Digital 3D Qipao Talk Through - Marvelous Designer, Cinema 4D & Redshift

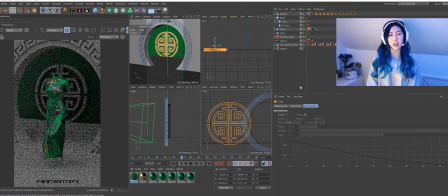7:06 Now I was imagining this kind of grand palace that this character is
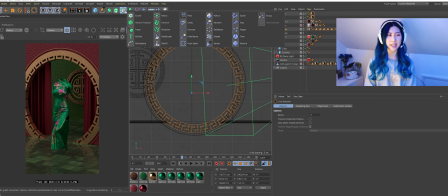7:11 walking through so just built this kind of archway this grand archway and
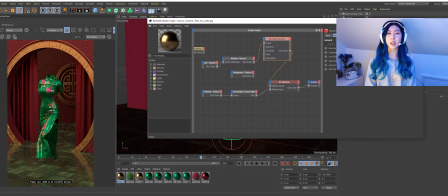7:16 just started playing around with I guess the scale of things and it's this part's really fun in my opinion I actually changed my mind a lot when it
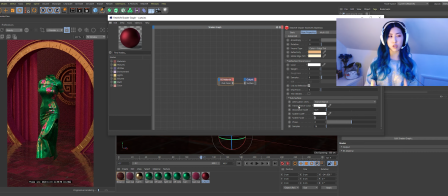7:26 comes to texturing colors but I ended up with this pinky red which um I guess I would say I was inspired by the film
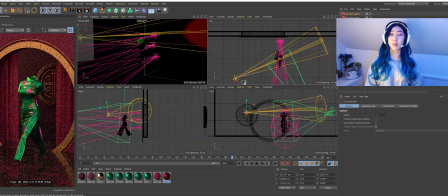7:35 in the mood for love with the warm rich hoos I really like that kind of vibe and then it was time for lighting so with lighting I like using one HDRI just like a general dome light and then I like putting a few area lights around my subject so with my garment I
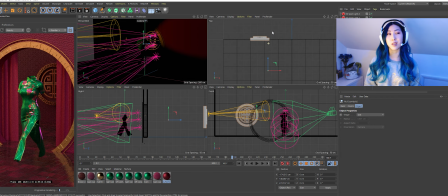7:52 really like oh well in my work in general I like putting rim lighting or edge lighting it just really helps to give it that kind of pop and your
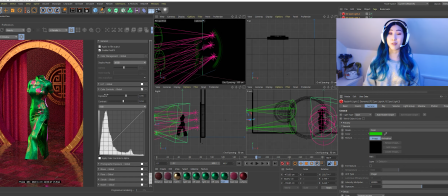8:01 eyes are drawn to what that where that light is hitting so in this piece i did a green edge light and a pink edge light and it looks fire and then we have a little go with the redshift
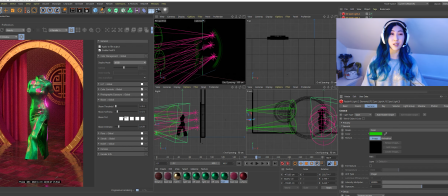8:17 post effects which i like playing around with i mean i still comp it i
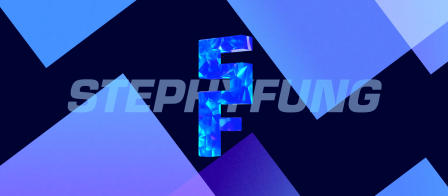8:22 still comp it in after effects afterwards anyways but just adding a bit of bloom a bit of flare and what's the other one
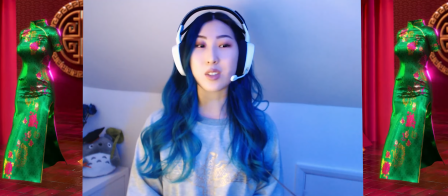8:30 a bit of streak really makes it different it just really gives it a different type of atmosphere so yes comping is super important
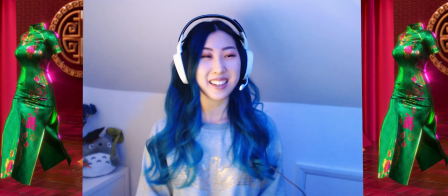8:43 i hope you enjoyed that i hope that gave you a really quick short insight into how i work through my process as always you guys are welcome
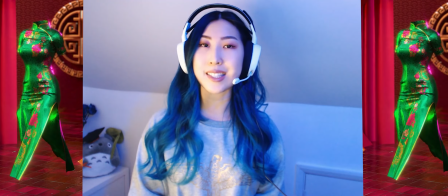8:51 to follow me on twitch where i actually show the full breakdown all the nitty gritty details you guys can even ask me live so come free
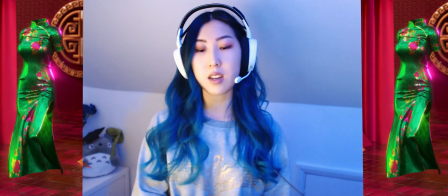9:00 on twitch i stream every thursday and also for anyone who is
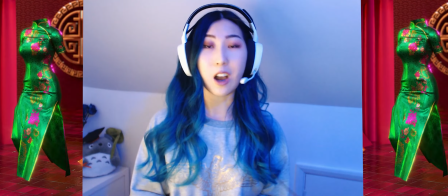9:04 interested in 3d motion design or 3d in general i've got a discord for you
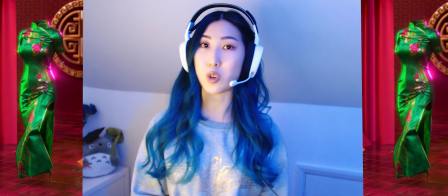9:09 guys to join it's called 3d wizards anyone is welcome it is for all levels
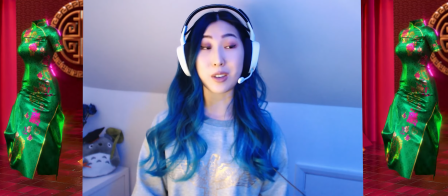9:13 it's all to help support 3d artists who are beginners who are advanced
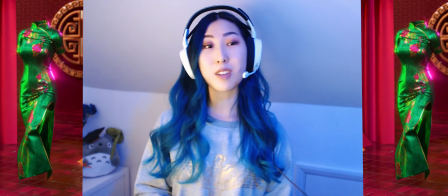9:18 everyone's there to support each other and to basically just help each other learn 3d it's a really nice community and I hope you guys would join.
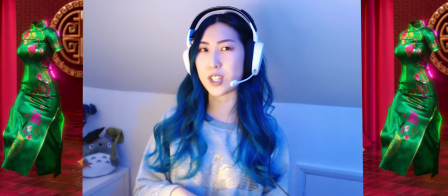9:27 The link is in my bio. Lastly I hope you guys enjoyed this video.
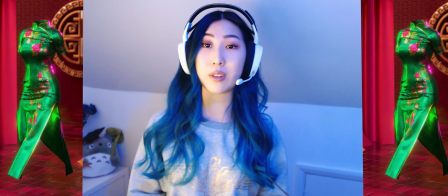9:31 If you guys really did please give it a thumbs up or give me a comment so that I know you guys like this type of video.
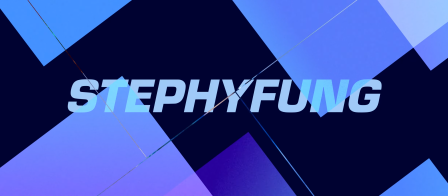9:37 Sometimes I just upload my streams and I don't know if you guys prefer watching my full streams on YouTube or if you prefer watching this type of
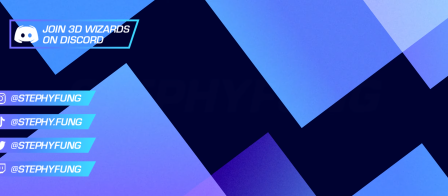9:45 breakdown so it'd be really good to know for me so I know what type of videos to make in the future thank you for watching and
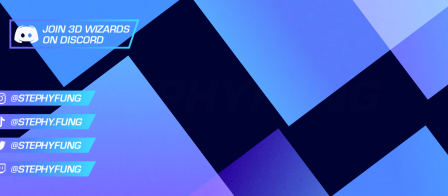9:53 i will see you in my next video